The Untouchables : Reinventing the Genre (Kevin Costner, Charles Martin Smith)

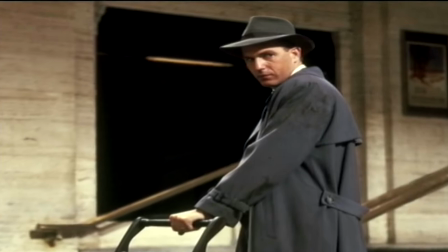And you know what that is, and you're going to expect that to go forward.
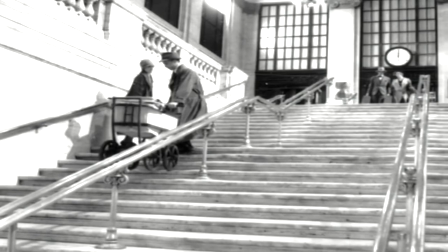But what happens is that there are impediments put in the way. David Mamet had written in a period train sequence of crashing period trains that as much over budget as we were,
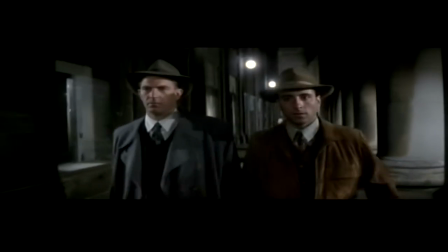this took it to a level that was beyond anything that Paramount was prepared to do.
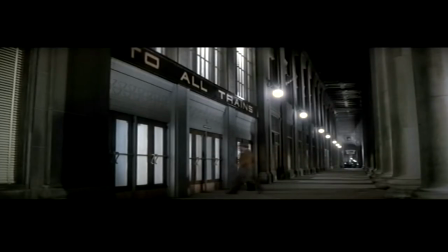We couldn't find the period trades, and if we did, we couldn't crash them. I mean, it was just, at the time, an impossible situation.
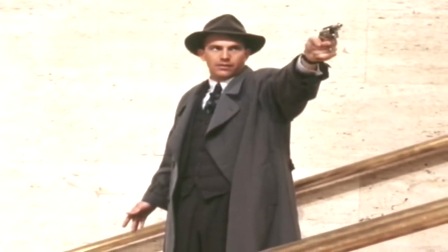I said, well, this scene's basically about Elliot Ness getting the accountant,
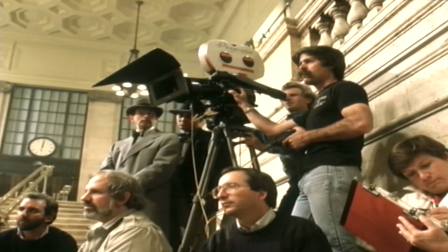and whether he chases him on a train, from a car to a train, and catches him way outside of Chicago, it makes no difference.
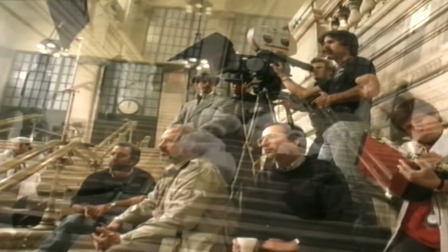Maybe he can nail him in the train station. So I said, find me a set of steps in a train station.
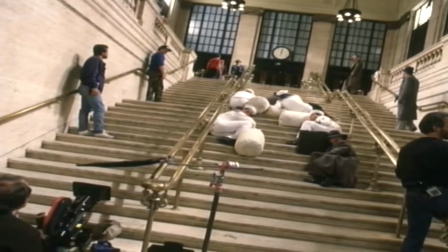And, of course, Chicago is one of the great train stations, great period train stations. Unfortunately, because at that time there wasn't enough equipment in Chicago, to do that we had to bring a lot of stuff from California.
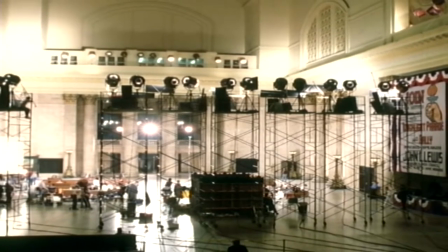If we could have done the sequence during the day, it was right over a big skylight, we could have done it with the equipment that we had.
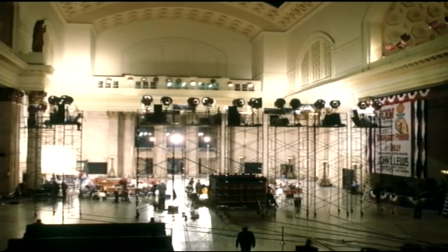But they didn't want a bunch of gunshots at Union Station during the day with train passengers coming. So we had to do it at night. And we shot there, I guess, for like 14, 16 nights. and I literally made this sequence up, of course, inspired by the Potemkin sequence,
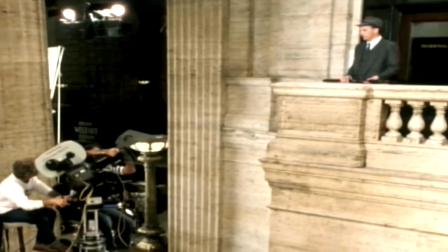remembering the baby carriage from the Odessa steps, and that's because his wife has just had a baby,
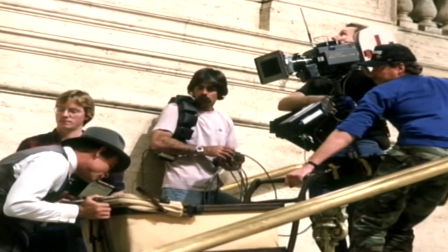you know, a baby represents a kind of purity, and you get the innocent in the midst of this gun battle.
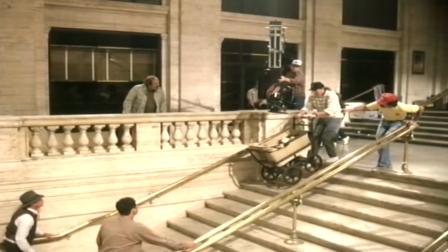I took this great visual idea from Eisenstein's Potemkin with this baby carriage bouncing down the steps and stuck it right in the middle of mine.
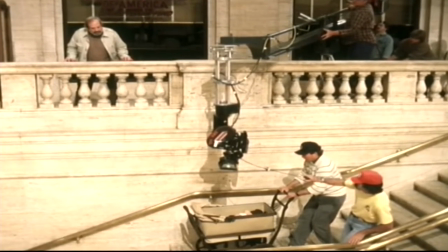gangster shootout but i literally made it up as i shot it i needless to say i laid the whole movie out shot by shot but i was like
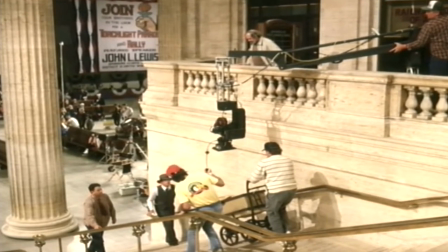flying through this sequence and it worked out extremely well
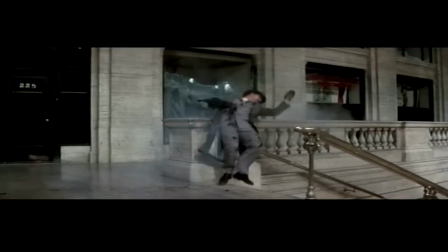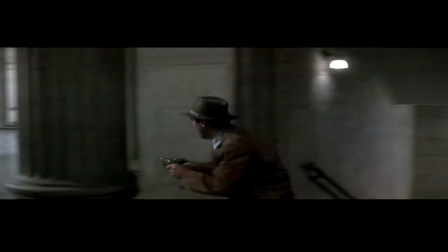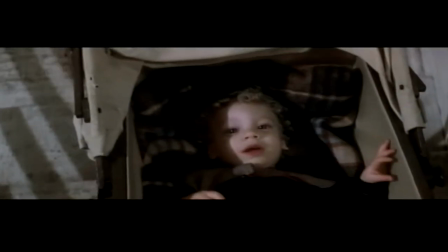all those choices were sort of made right from the inception of the sequence i had done of course many slow-motion action sequences before.
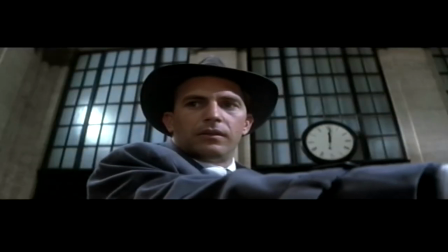I like the stylized use of sound where you get rid of all the, you know,
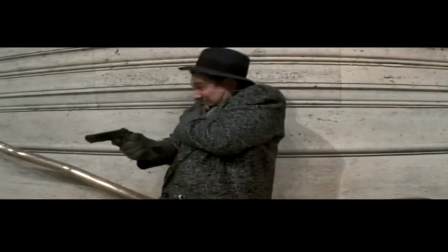real sound and use sound very specifically to point the audience's ear to specific things happening in the sequence. It worked to come up with the sequence which is quite moving.
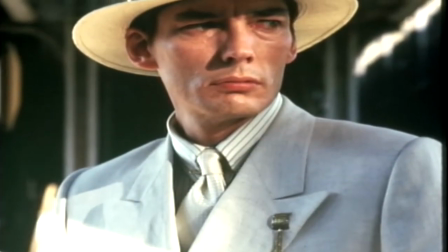Billy Drago, I thought, just did a terrific job as Frank Nitti. He, in the white suit and everything.
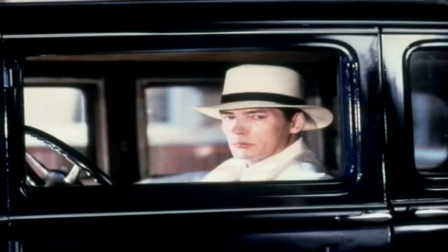Billy Drago is a wonderful actor and the nicest guy but there's a formidable kind of otherworldly thing about the
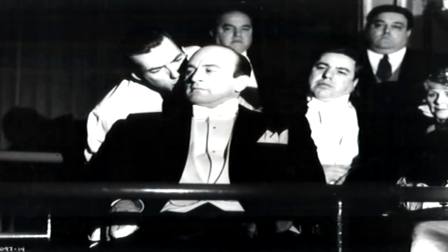way he looks and his kind of intensity I think in the part of Nitti means that he's a real important screen presence even when he's not talking. The scenes when he doesn't really have dialogue he's almost like an extra in the scene and it's only later on that he becomes you know the important figure that he is in the movie. He's like the you know the white serpent you know he's a bad guy and
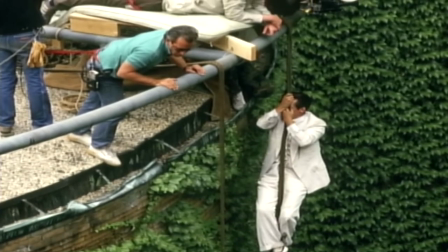he doesn't have a lot of scenes in terms of establishing his character
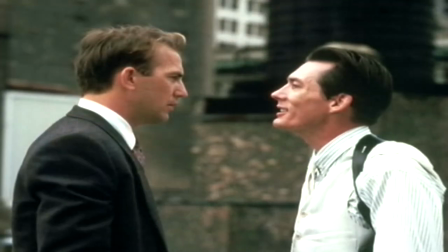he's just like Al Capone's evil enforcer
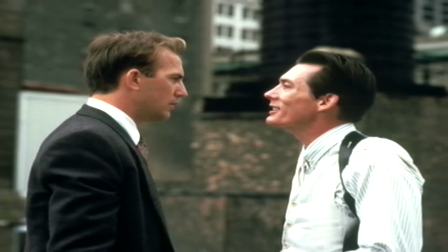so we put him in a white suit to make sure that he stood out when you see him in the background because this guy is going to become very important so your eye is
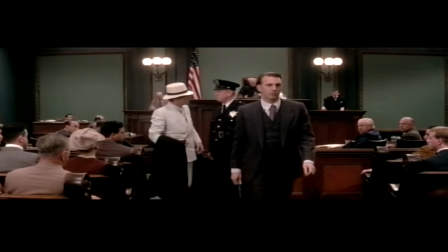really drawn to this white suit white hat that you wear It's a very stylized,
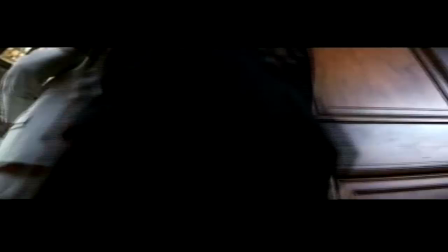beautiful design of his look by Armani.
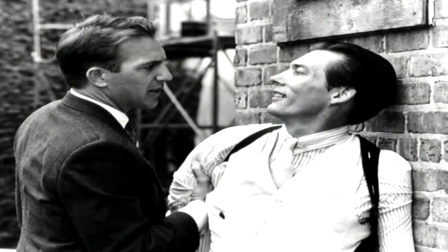And, of course, it gets worse and worse until, of course, Elliot Ness finally throws him off the roof.
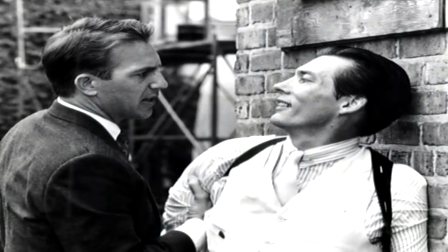And we took quite a lot of shots to get them because blue screens, fallings were, you know,
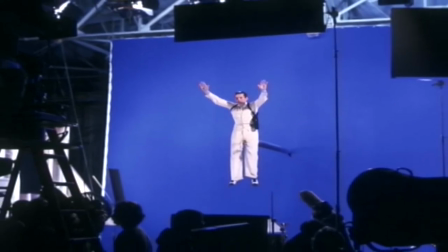not too sophisticated at that time, and we had to do it many times to get it effective.